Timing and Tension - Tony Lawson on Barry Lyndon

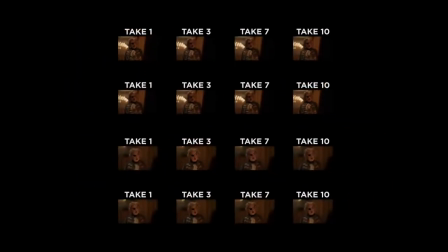And so eventually we would then narrow it down to try and reduce the number of different takes,
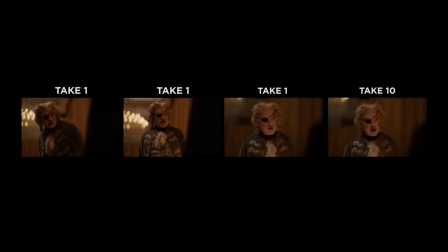which was his way to choose between any of a multiple number of takes. Because, you know, cutting film on Steenbecks is a very laborious.
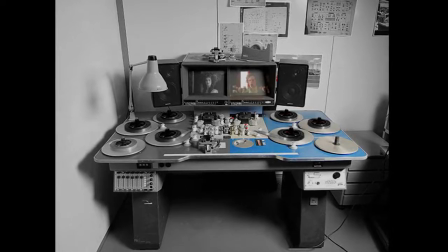You've got to keep the material that you've gone through and the material that you will be coming to all in sync all the time.
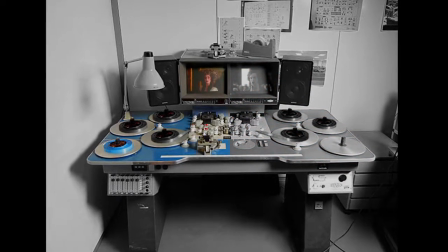You didn't have random access, which is what's so wonderful about editing now.
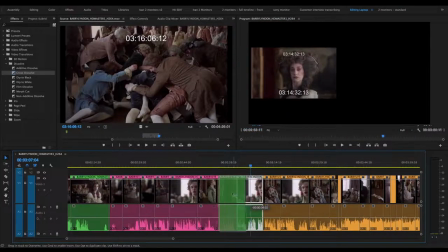In a sense, it's what we have come to understand as digital editing.
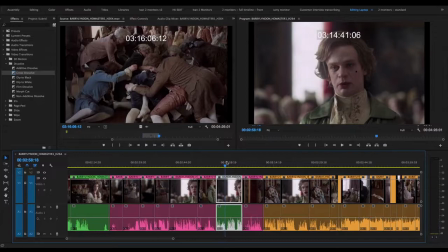But the shameful nature of his conduct towards your ladyship.
Stanley was always very concerned about timing of an edit,
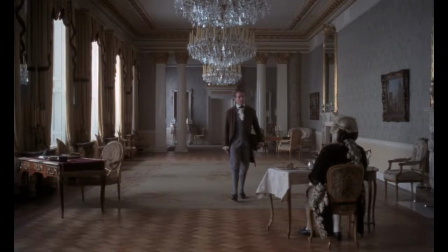for instance, he would make me measure, quite literally, the number of frames between the end and the beginning of what the actor said.
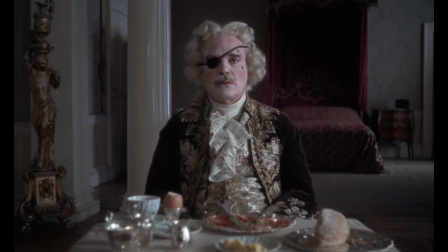And he would try it sort of long, maybe
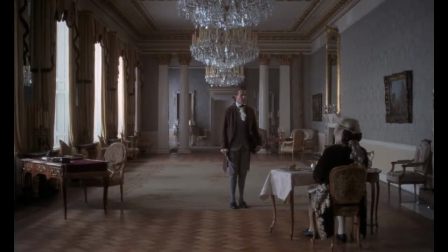8 frames after, 9 frames after they finished speaking. And then he'd look at that and he'd say, no, that's not good. So how long is the shot, he'd say. So we'd measure the entire shot. And then we'd divide it by either 3 or 6 and take off that number of frames. So sometimes we would be trimming down 2 or 3 frames. But he responded to it in an emotional sense.
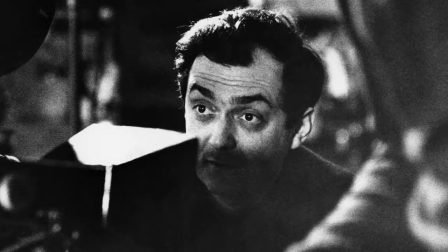And so, you know, the math was just part of the machinery, if you like. The duel scene towards the end of the film, I think that took something like 6 weeks of editing,
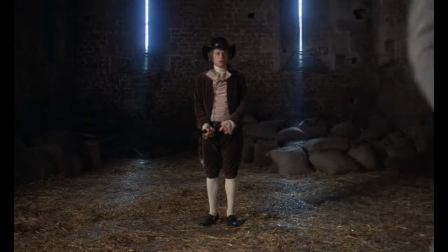largely because of the way it was deliberately drawn out. I mean, in a sense, it's audacious, you know, to be able to drag it out that long.
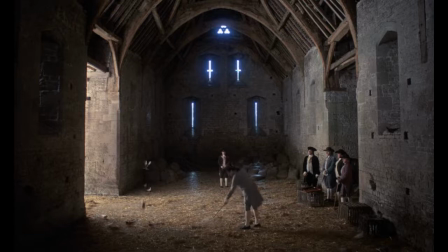You already know that he's not going to survive in some way.
Mr. Lyndon, will you take your ground?
I think it was just a balance, just to get it to that kind of excruciating tension.
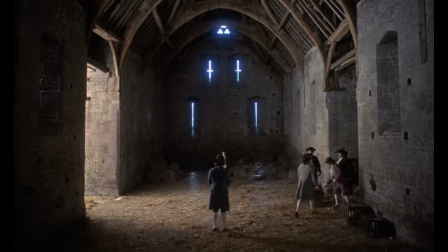I mean, you know, that's one of the things people talk about in the film, is this kind of really slow pace.
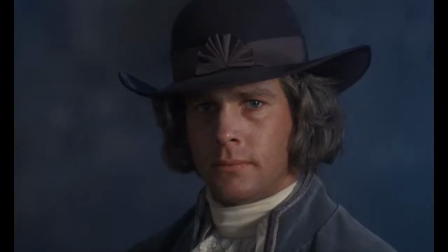And it was very deliberate, particularly if you bear in mind the films that were being released around about that time. It was totally against the current thinking, which would have been speed, fast, snappy.
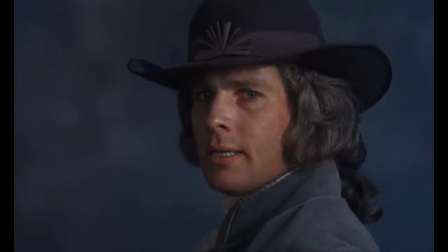Yes.
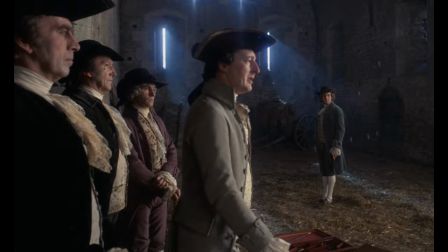You know, zooms, when they were used, and they were used quite a lot around that period, were really fast and all.
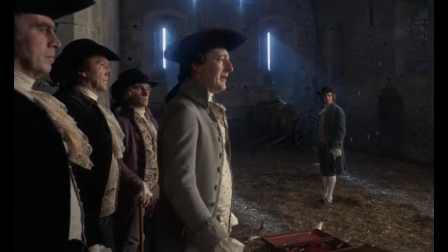They'd be used as a crash zoom almost.
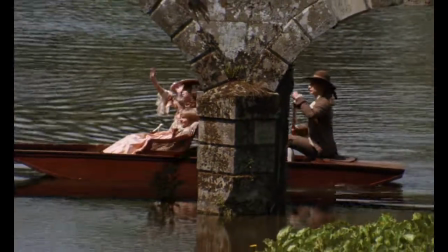But Stanley just went all the way back and took it back to this sort of tapestry that he would just expand on and expand and expand and expand.
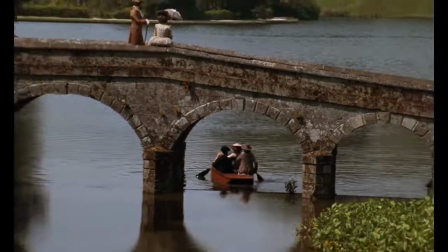I think that he did that as a way of saying, I don't have to do this the way you do it, I'm doing it my way.
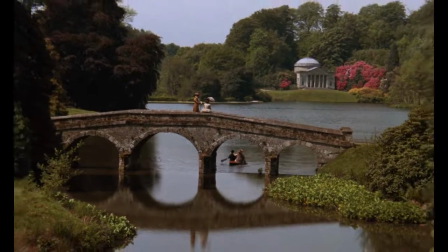It's a blessing to see my darling boy has attained a position I always knew was his due.
We tried, like the old-fashioned silent movies, where there'd be title cards between scenes and things like that. But we felt that that slowed the film down just too much, and it stopped it, in a sense. And then we tried narration and gradually worked through different narrators, and eventually ended up with Michael Horden reading the narration.
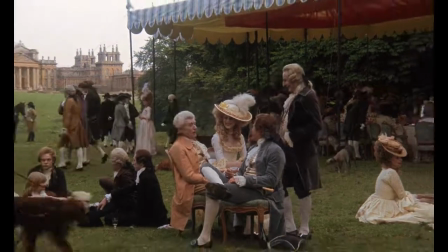If he had I think it does increase the tension because it gives you a little bit of advanced knowledge, yet being forced to wait for it.
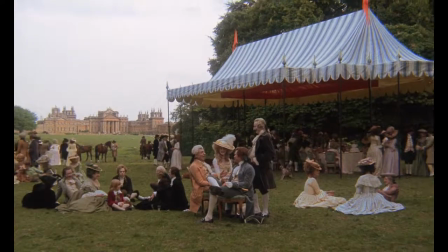The striving after this peerage was one of Barry's most unlucky dealings of this time.
I think Stanley was very aware of the power of music.
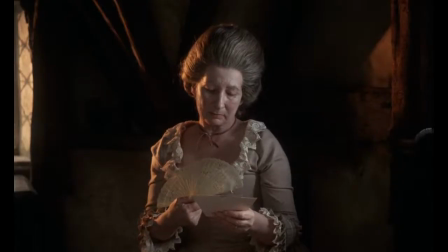And if you listen to a lot of his films, the music is almost more important than the soundtrack,
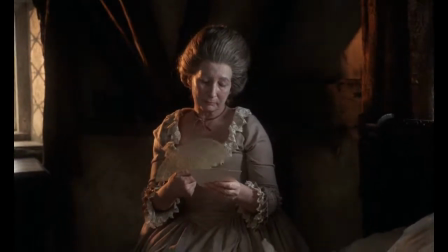and he knew just how much that kind of the emotions that music generates
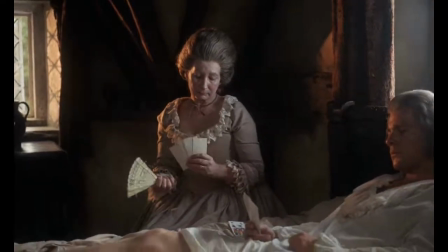helps generate emotion in an audience.